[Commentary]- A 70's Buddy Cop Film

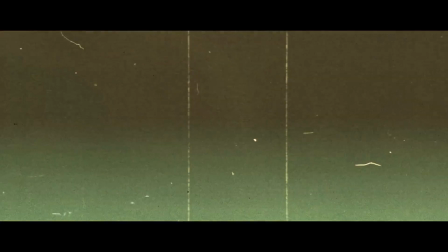Hello, I'm Joe Crisitello. I am the director and the editor of this movie. And I'm Joseph Martin, the producer.
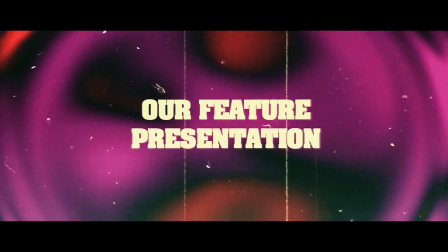Ah, yes. And this is our feature presentation of Buddy Cop, a 70s Buddy Cop film.
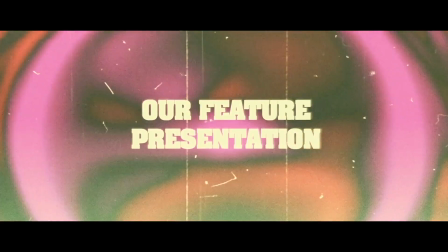And this is our commentary. So I hope you enjoy the ride as much as we did. And hopefully you watched the movie before you listened to this. Yeah, I don't know how many people will enjoy this, but I think we will enjoy this.
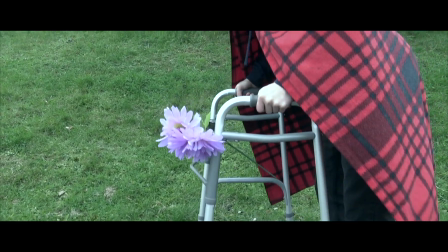We will. Now one thing that I remember During Taco's running scenes Is that we cut a lot of it out Because there was a lot more running scenes to it Oh
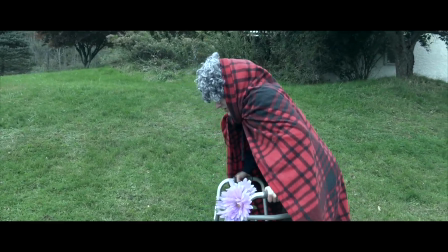yeah But we tried to keep it as simple as possible I think The grandma had no dialogue In the original script
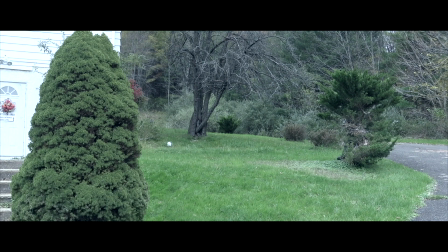Yeah the grandma did have no dialogue And yo when I said the I'm sick of these kids with the ripped jeans Like I was just doing that to get in character And we just ended up using it because it was funny it was amazing but yeah no your improv on this was incredible
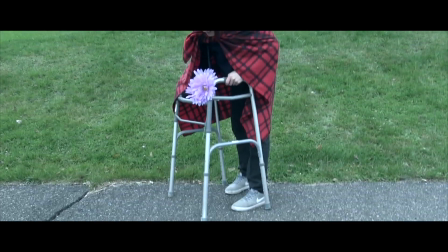yeah i remember that garbage it was like one like flash card a piece of paper in the fucking on the driveway
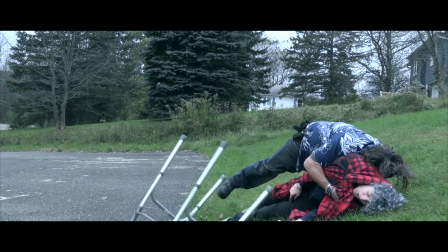rock and roll and then taco tackled me how many times did he tackle me i had you guys film it at
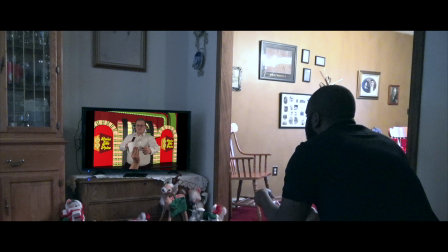least three times yeah i think it was three and yo this scene if you notice martin is frozen It's a freeze frame And a lot of people did not notice that I was so worried that people were going to notice Because I remember you told me about that But whenever I'm
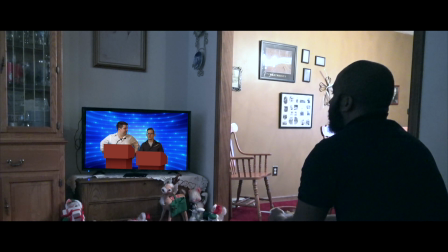watching the movie I'm so into it I don't even notice Everybody is so into the Price is Wrong Or whatever it's called And also
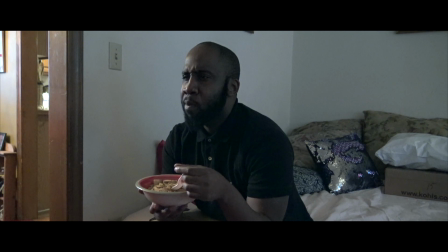wasn't this like the last scene that we filmed This was the last thing we filmed Was the Wrong Price or whatever it's called And then Martin's eating dry Like Cinnamon Toast Crunch
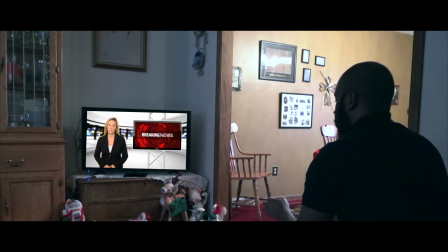This scene We originally had a different scene for Martin as the intro, where he was going to have this crush on a girl named Michelle.
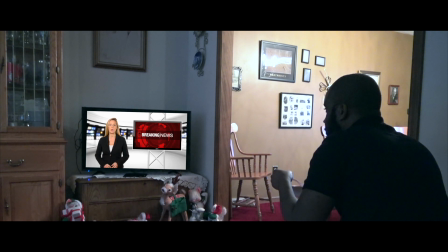Who is a, like, office secretary or something in the police station. Yeah. But then when we watched the first rough edit, we realized there was an important scene that we never put in, which was...
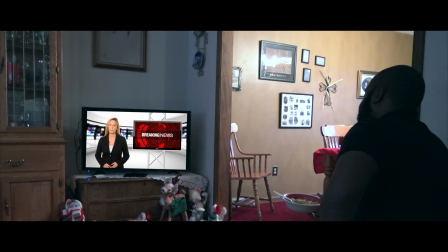This breaking news scene right here. We never set up the fact that President Hillary Clinton was the president in our reality for this.
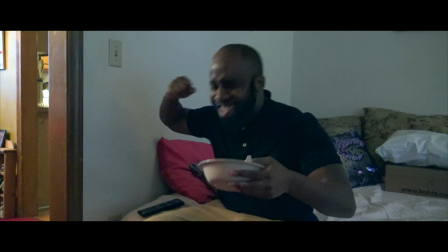Which is extremely important.
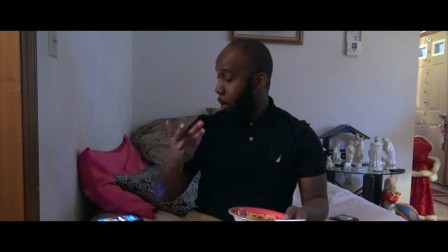And then I remember we were going to superimpose a picture of Taco and Martin in those picture frames behind him but it didn't end up working
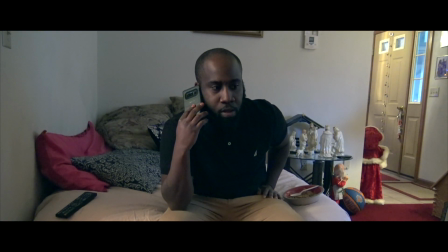because taco or martin kept moving his hand in front of the the picture frame president clinton is really hitting out the park today and we just had
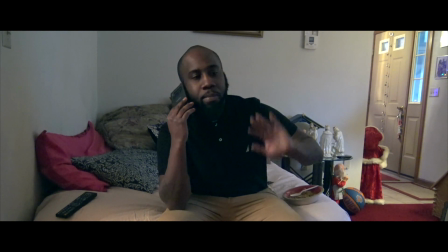to throw that in there again to make sure that everybody knew that president clinton was president in this universe really trying to hit it over their heads and
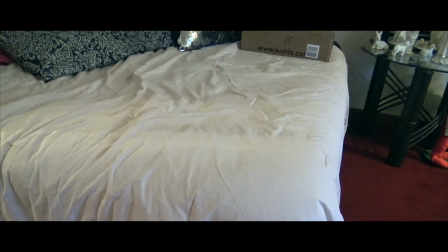then martin puts down his phone picks up the badge picks up his phone again and walks out and then the theme song
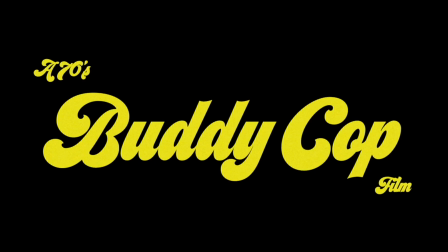A 70s buddy cop film No lyrics for that theme song I think it's effective
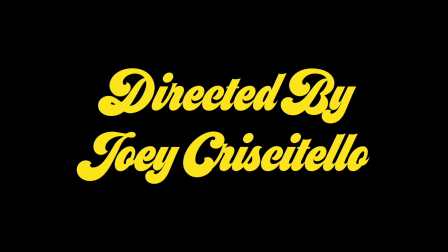Way more without it Directed by yours truly Joey Crisitello
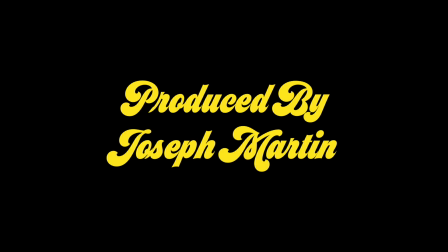We got a screenplay A screenplay by Joseph Martin The music What was the music done?
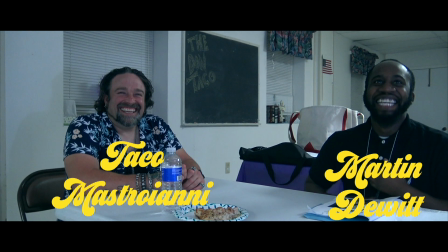Like the week the movie came out right? Yeah Literally one of the last days Yeah one of the last days Before the movie came out Joe finally sent me the The
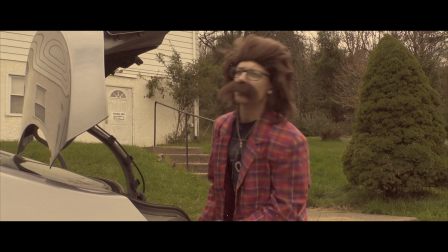final edit of this song And there's me in a nice wig and a mustache, which is a great coat, by the way.
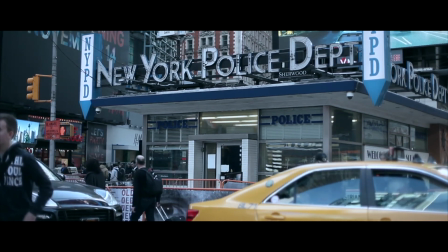That was just stock footage of, obviously, the New York Police Department. And then it cuts to our fabulous friend, Anthony Ramos.
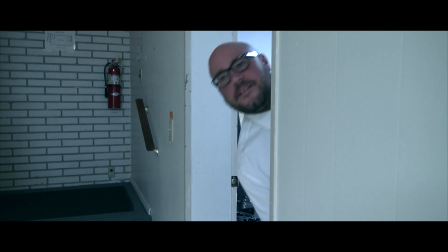Thank you, Ramos. You did a great job.
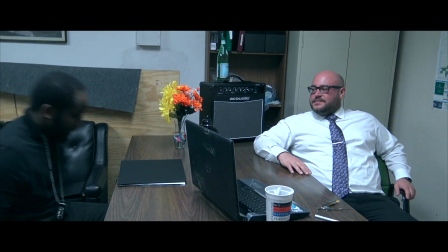The nice plywood in the background with the amplifier on the desk.
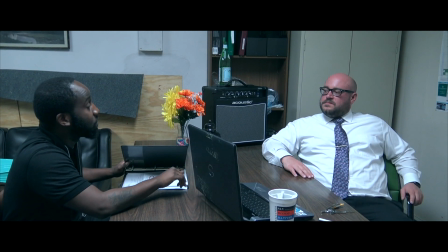Yeah remember we were trying to decorate this desk With like as much shit as we could So I put the
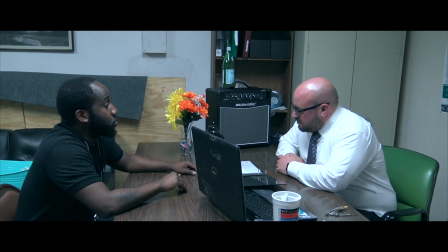flowers there And remember I put like those fucking bingo cards On the table And you guys were like